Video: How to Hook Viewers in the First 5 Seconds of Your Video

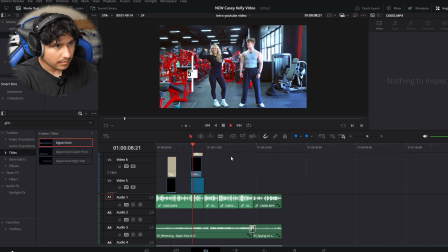(12:20) And this is my girlfriend, Mackenzie, a bikini bodybuilding competitor standing at 5 foot 5 inches tall, weighing 150 pounds.
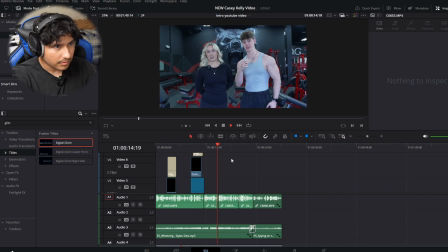(12:27) And today we're doing a he starts where she fails shoulder press challenge. The rules to this challenge are simple.
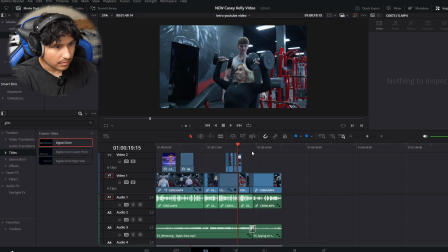(12:32) Mackenzie will shoulder press as heavy as she possibly can.
And okay, look, it's honestly halfway there.
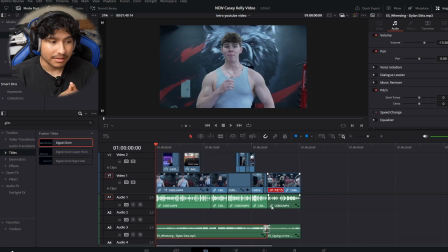(12:37)
The music, it really matters, and you gotta convey the message that you want. First off, it's high energy, which is gonna keep people engaged, and as well, it's a good track, especially for what this video is.
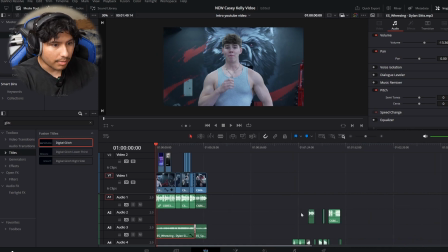(12:48)
The only thing we're missing is sound design. So these are all the sound effects I used in this video.
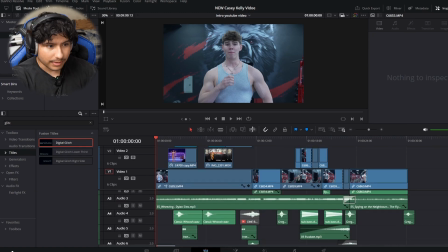(12:54)
So I have all the sound effects here. And so the cool thing about me being transparent with the editing is, right, look, you can see that these two clips I disabled.
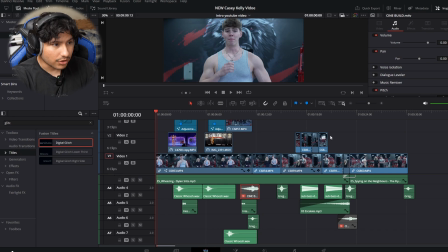(13:02)
So these aren't actual clips that I'm using. So let me just show you a couple of these sound effects that I used.
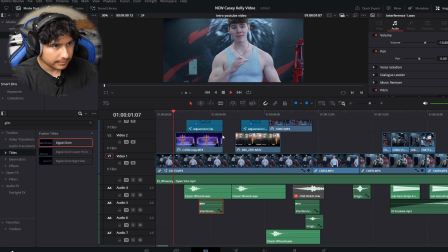(13:08)
So let's look at this.
My name is Casey Kelly. I'm a natural bodybuilder standing at 6 feet.
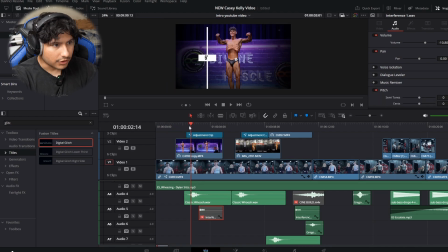(13:13)
So right here, this zoom, I had to put a sound effect to kind of sell it. Just know if you're doing motion graphics or anything that's like kind of taxing, I don't know, like just motion graphics in general, you got to sell it with sound effects. So that's what I'm doing right here.
Standing at 6 feet tall, weighing 100.
Boom. And then this, it's called interference.
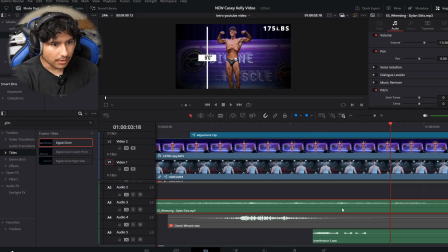(13:31)
This is what it sounds like. So that is for the glitch effect, right?
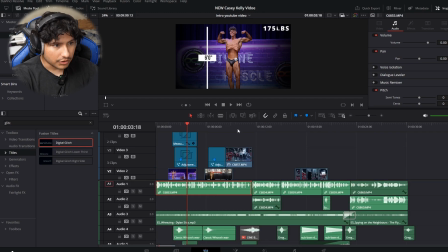(13:36)
And so we're gonna copy and paste that onto the girl. So that's what we have here.
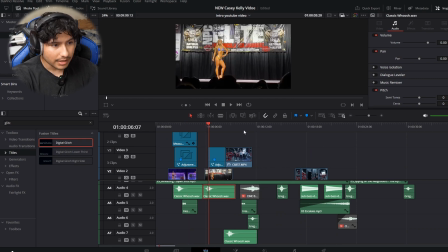(13:41)
It's literally the same setup. Zoom with a classic whoosh, as well as when the text comes on screen, we have that interference.
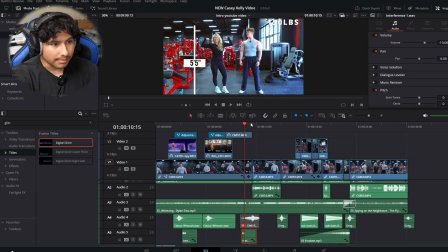(13:49)
And then one cool sound effect that I love to put in bridges. So what a bridge is, something that cuts to the next scene, right?
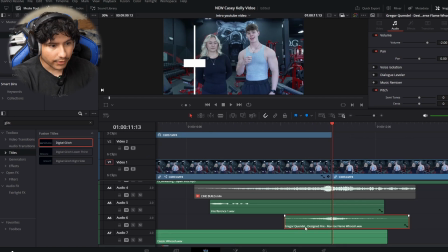(13:56)
So this sound effect is called Gregor Quendel, and it's a fire flash.
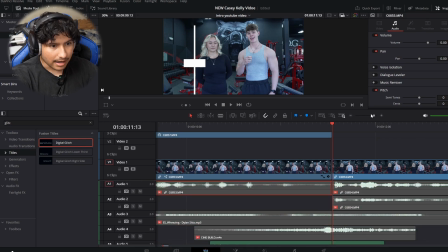(14:01)
I'll show you what it sounds like right here. Very important. So this is to bridge between clips.
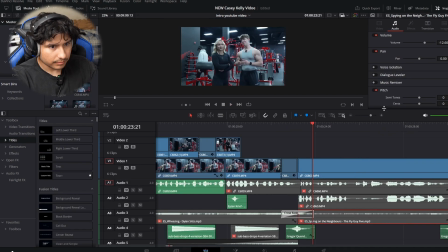(14:06)
So hear this. There we go. And as well as I have this sound effect right here in this bridge.
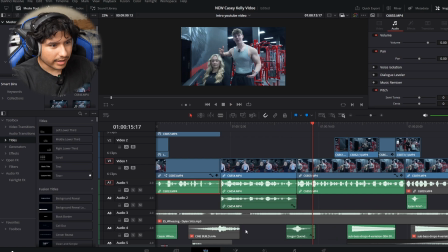(14:13) The rules to the challenge.
It just creates such a, I guess, intensifier, or kind of brings the viewer back.
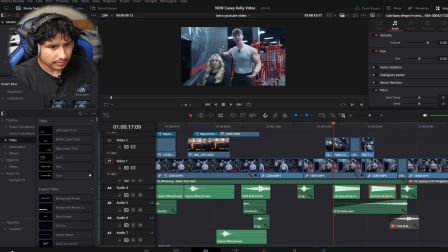(14:21)
So let me go over the rest of these sound effects. We have a bass drop, 2 bass drops.
Again, another of this. 50 pounds.
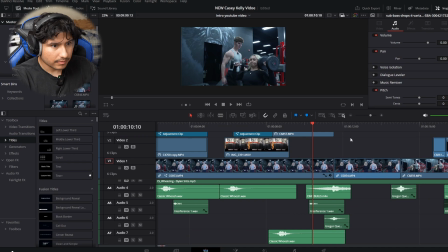(14:26)
And today we're Oh, we have Cinebuild, right? So let me show you this. we're doing it.
He started.
Well, you can hear it. Basically, that's the same effect as the Gregor, but it's just a little more cinematic, I guess.
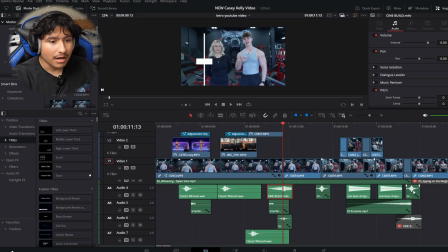(14:37)
I just didn't want to reuse the same effects back to back because you can see in this intro, I used it like I literally used it 3 times.
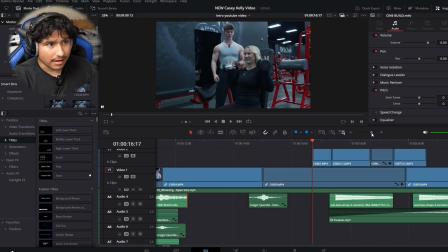(14:44)
So that's why I did that, because, you know, I didn't want to fatigue the viewers, especially because it's a common effect that I always use to bridge the gaps. Also, the sub bass drop.
Shoulder press as heavy as she possibly can, and when she fails.
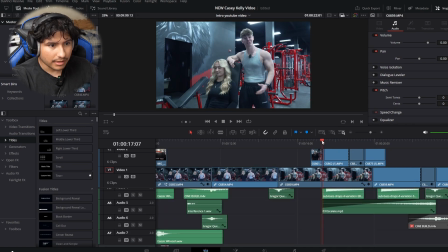(15:01)
There you go. This is actually muted. So that's just when she pumps up, it's boom, like kind of like an intensifier, I guess. Same thing with this, it's like an intensifier. That's why I use it twice. And then obviously I have an escalate right here, which I was deciding between a cine build and an escalate. I went with the escalate, and this is what the escalate sounds like.
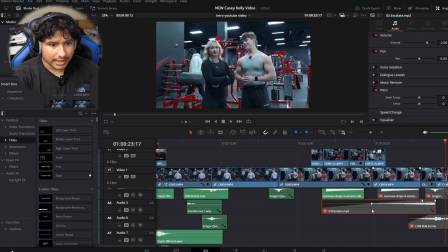(15:21)
There you go, that is and then honestly, that is it. That is how I built this intro.
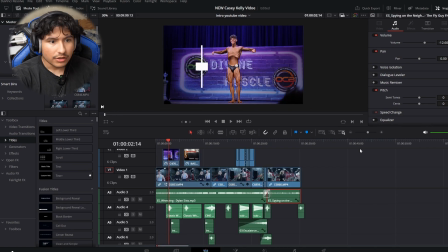(15:27)
I feel like this is pretty simple to do. Yeah, let me know if you'd like any more videos in the future of how I built this video.
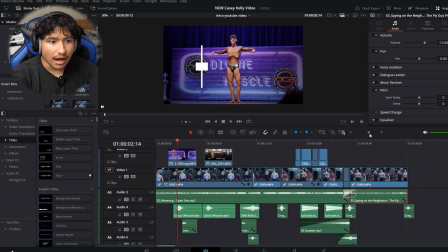(15:33)
This was kind of very fast, and it's more for the advanced editors, but I can make something a little more simpler and easier to understand.
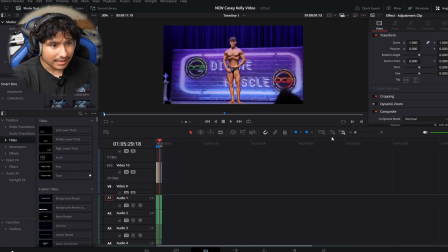(15:42)
Just let me know in the comments and I'll make that down below. Yeah, that is how I made an intro to engage viewers, and it's gonna do very well.
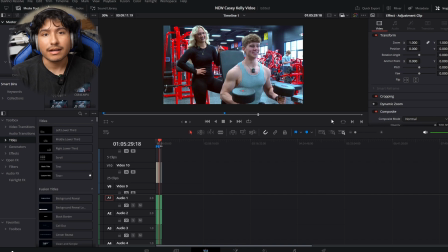(15:50)
I already know it just because it has all of the factors needed to make a viral intro. And yeah, key takeaways of this video: you gotta punch people kind of in the face.
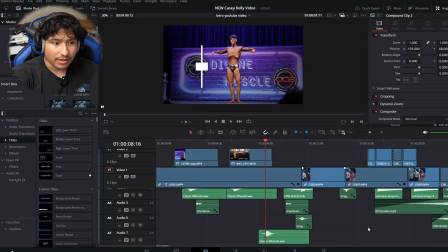(16:03)
You gotta make something intriguing, a lot of overlays work, and definitely the sound design, because the bottom half is just as important as the top half.
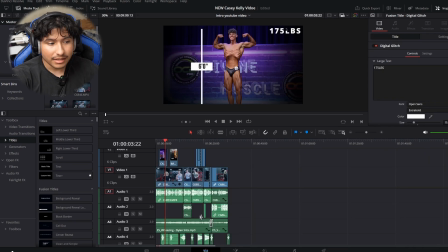(16:12)
Yeah, I'm glad I was able to teach you guys something. This is a very advanced intro. And it might be confusing to those who don't know DaVinci that well.
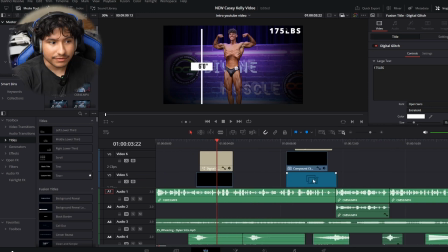(16:22)
So I'm sorry if I went really fast, but I appreciate you guys for watching. Again, I have my own presets in the description below.